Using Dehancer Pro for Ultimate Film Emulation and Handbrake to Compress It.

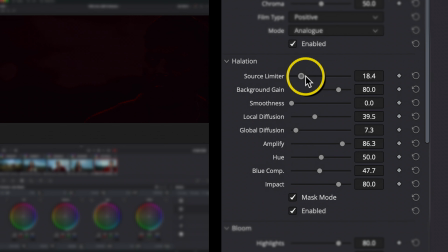734s
Dehancer does have a masking mode you can enter that will help you see what areas you are affecting, but this does bring me to my second minor critique, and that it would be nice to be able to have some sort of custom windowing or masking tool built inside the plugin so I can window off things like the talent's face so that they are not affected by certain qualifiers.
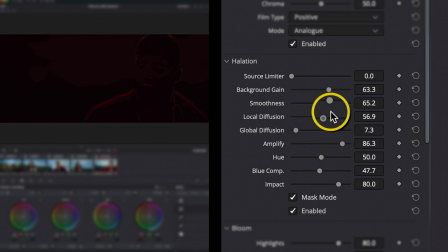754s
There is a workaround for this right now, however, and it's not that bad.
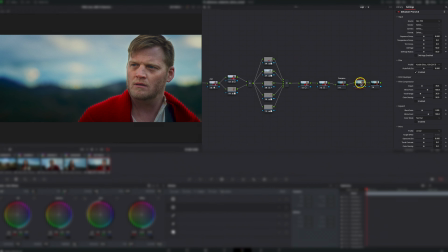758s
You can simply make another node and copy this node with your Dehancer adjustments to the new node, which is going to double up everything at first, but now in this duplicate node, we will go through and disable everything but halation.
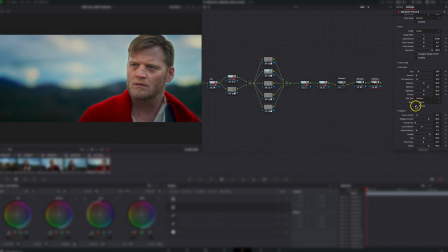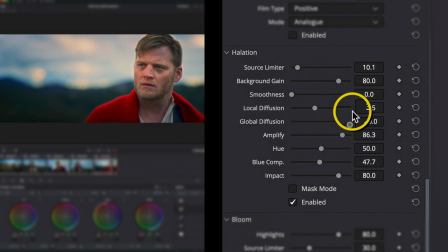780s
Now I'm going to adjust the halation to where I want it to be. I like what it's doing on this cloth, but not so much on his face or the sky.
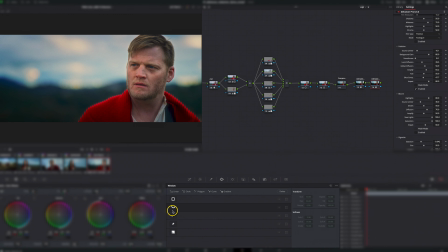789s
So what I can do now is make a window for just this cloth. And track it.
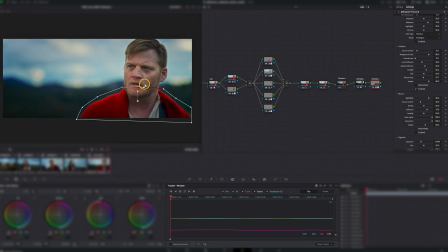806s
And that's pretty good, but his face still has a little reddish glow there. So I'll make another window in the same node. This time making it a mask out node. And then I'll track his head.
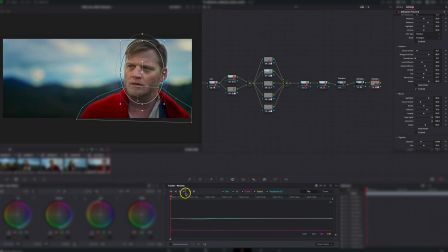828s
And there we go. Now I have the ramped up halation I'm looking for, and his skin doesn't look like a radioactive cherry.
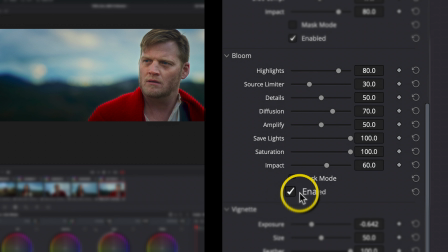835s
Just like halation, bloom is also giving off a very nice glow here on the image. Anyone who has used a pro mist filter on lenses is probably familiar with trying to get the bloom effect,
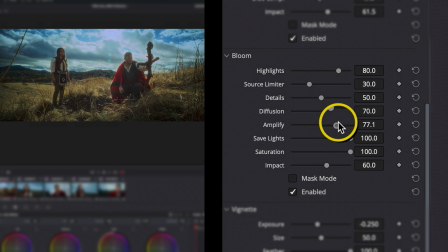847s
which is kind of this feather light effect that extends from the borders of an image.
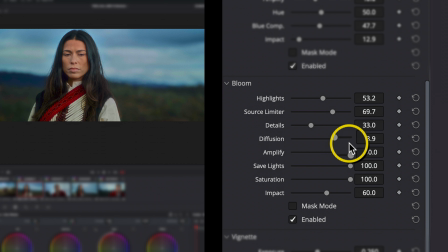852s
Here, I'm not using it to an overwhelming degree, but just enough to soften the image.
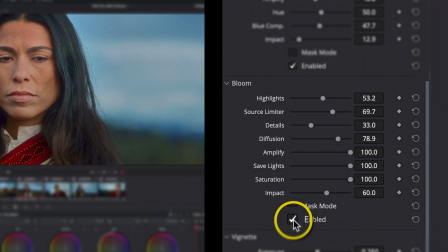Combined, I really have to say the elements that are being offered in Dehancer Pro really help elevate the grade from where it initially was in 2019.
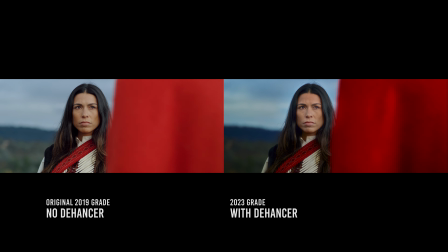875s
And my primary reason for saying that is, at least with this sample,
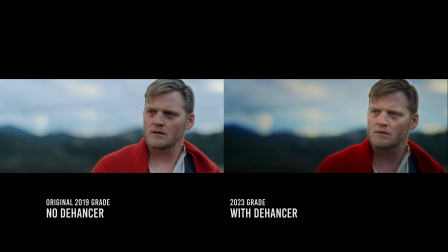879s
I can see that it helps me achieve closer to the original vision that myself and my director of photography, Matthew Halla, and our production design team was seeking to do at the outset of planning this film, and that was to create a very cinematic, very moody, very organic experience. And I feel like I'm actually able to get the grade closer to what our original vision was using Dehancer Pro's toolset. And also I'm able to do it at a much faster pace than what I was able to do with the tools available to me back in 2019.
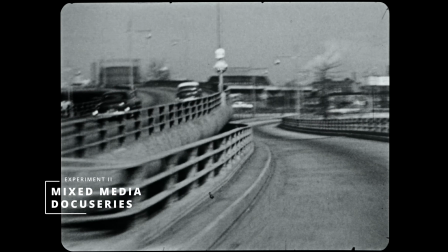915s
The second example I have is a fun one from a yet-to-be-released docu-series I recently finished coloring for a client.
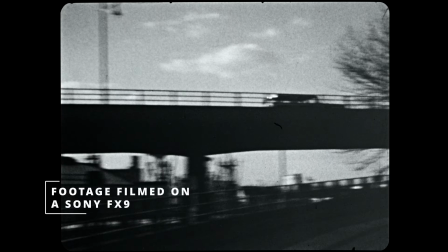922s
The show is a mix of talking head interview clips shot on Sony FX9 with a ton of old archival footage used as B-roll.
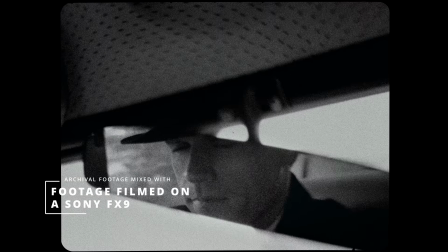930s
On occasion, there are sections in the episodes where the producers did reenactments that were filmed on the Sony
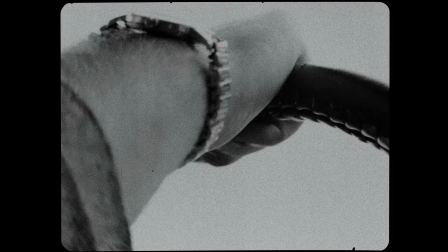937s
FX9 with the hope that I could transform them in Resolve to match the quality and feel of some of the old,
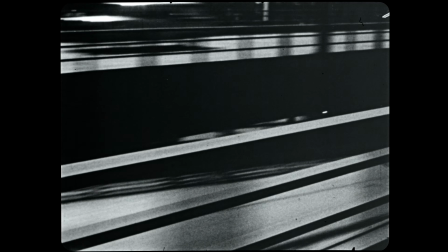943s
genuine archival footage. As you watch this sequence, you see there's this traveling salesman hitting the highway en route to his next destination,
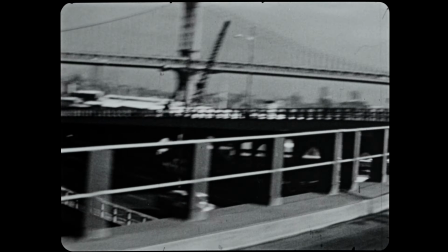951s
and it all looks like old black and white archival footage. But that's because you're looking at the end result.
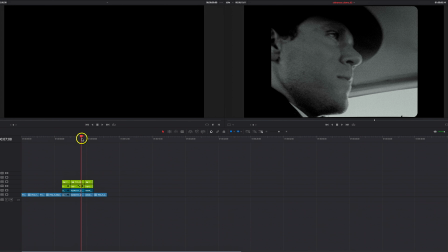956s
These 3 shots here are Sony FX9 shots and actually look like this ungraded.
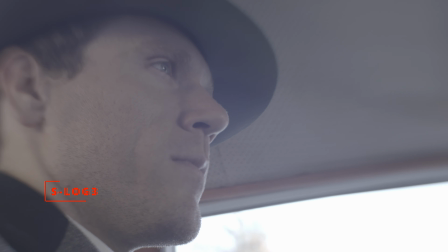961s
Not so old and not so black and white.
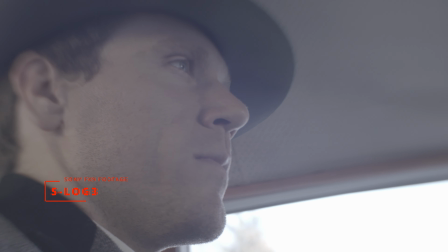964s
These shots need to be dehanced in every sense of the word in order to sync up with the old, genuine archival.
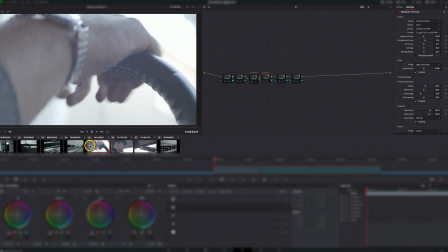970s
So here's where you can get creative, using not only what Dehancer provides you in the application,
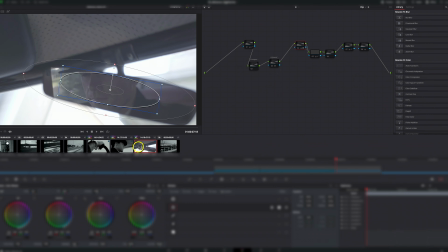976s
but adding some outside elements as well to really dial in a retro effect.
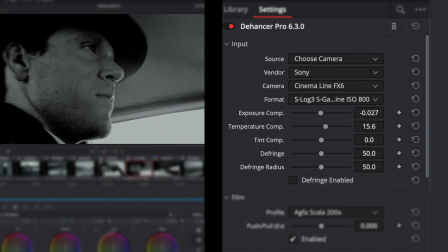981s
Now in these shots, I actually did allow Dehancer to handle the log to Rec 709 conversion up front. Now for some reason, it did not have Cinema Line FX9 as an option here. So I just went ahead with FX6 and then selected S-Log3 S-Gamut3.Cine ISO 800.
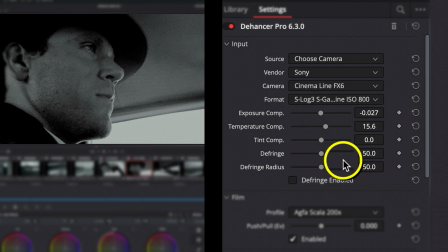1000s
Since that was the closest setting to what the cinematographer used on set.
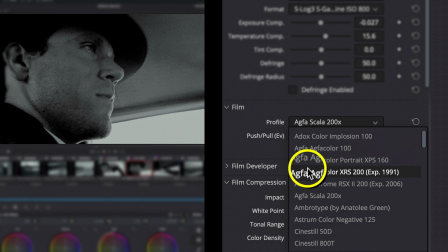1004s
From there, I searched for a black and white film profile that would work best on the FX9 footage and get it into a close space with the old, genuine archival footage. I ended up choosing Agfa Scala 200X, which is a black and white slide film that's no longer in production in real life, but is pretty active here in Dehancer Pro.
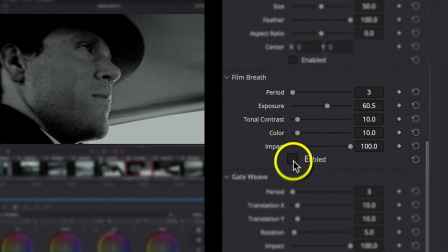1023s
I then enabled some more Dehancer Pro effects like film breath, which adds the flickers of exposure and color change you often see in old film.
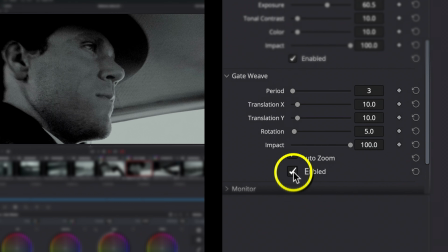1037s
As well as gate weave, which emulates the bounce of the film strip as it is being pulled through the frame window of a film camera.
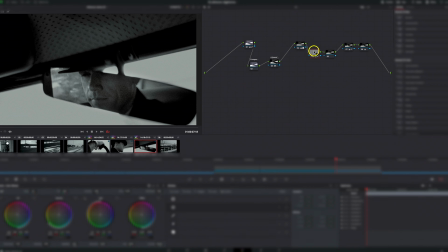1047s
Some additional nodes were added past the Dehancer node to help with overall tint, and some power windows were added to help shape the shot.
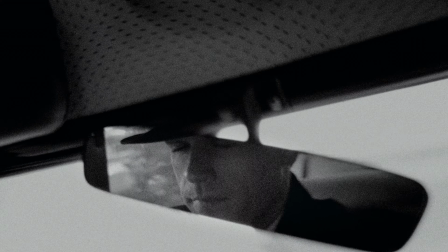1058s
In the end, I was really happy with how the footage had transformed, but I knew it could use a couple of more steps to really sell the effect.
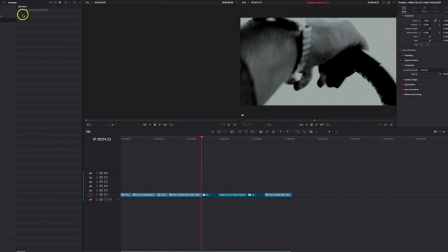1066s
I went into my archive of overlays and was able to find a dirt and scratches overlay that I could place over the footage to enhance it further like the real archival.
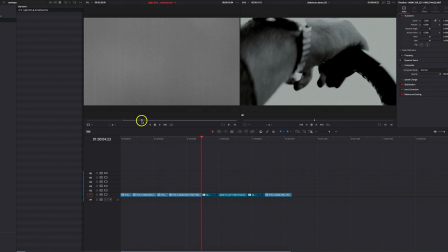1074s
I went to the edit page and dropped the dirt and scratches overlay on the graded FX9 clips like so.
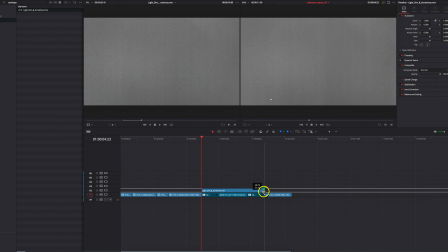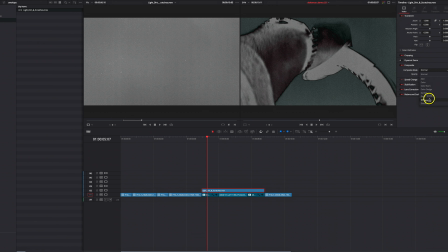1088s
And then changed the composite mode to overlay.
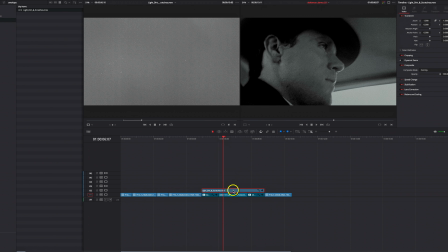1094s
Now the first thing I noticed is that the overlay is introducing a shift in luminance to the grade,
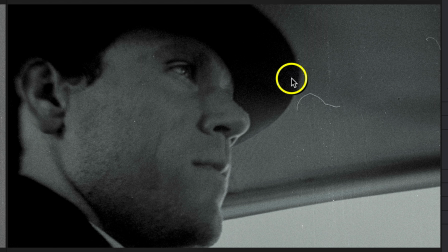1099s
and the scratches are white, which does not match the black scratches on the genuine archival shots.
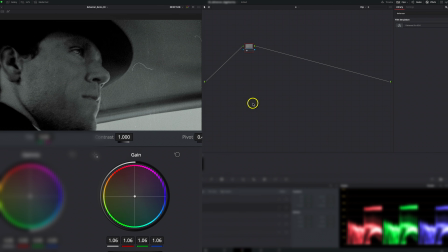1105s
So in the color page, I do a slight adjustment on the gain knob, and that looks good. And then I go over to the effects tab to find the invert effect, which will shift the scratches from white to black.
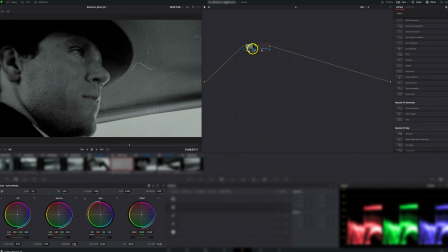1118s
Here it is. I'm going to add a node, toss it on, and there, looks good.
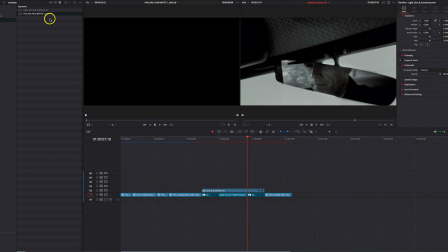1130s
Lastly, the client was able to find a film mat from their own effects library that matched the genuine archival.
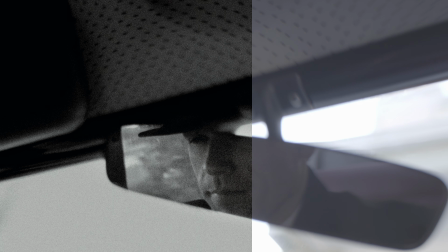1136s
I dropped it on the edit page, and now the FX9 shots have been dehanced beautifully to match the rest of the world around it.
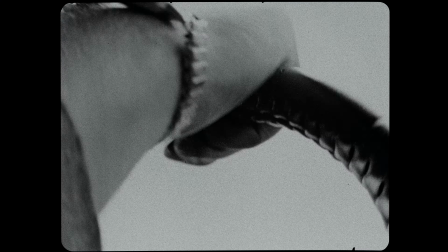Overall, between these two projects, I have to say that I am very, very impressed with what Dehancer Pro has to offer. You know, like I said at the outset of the video, I'm really not a fan of adding third-party plugins to my arsenal, but I do have to say, with the results that I'm getting from Dehancer Pro, it's kind of moved its way up into being one of those must-haves in terms of getting added to my tool set, just because not only am I able to get a great look, I'm able to get it pretty quickly. And speed is a huge thing when you're in a room working with clients and you're trying to build a look, you're trying to build a grade. Clients are working on a budget and you have a specific amount of time, specific amount of hours and time base to get things done. And with Dehancer Pro, I really feel like we can explore a bunch of different options, dial in the one we want, and come out with a really good, crisp look, all within a relatively short time, thanks to the way the app is structured. And if you're looking at this video and you're thinking, hey, yeah, I could really use Dehancer Pro as part of my arsenal, then please use the affiliate code that I have at the bottom of the video. You're gonna get 10% off of purchasing the plugin.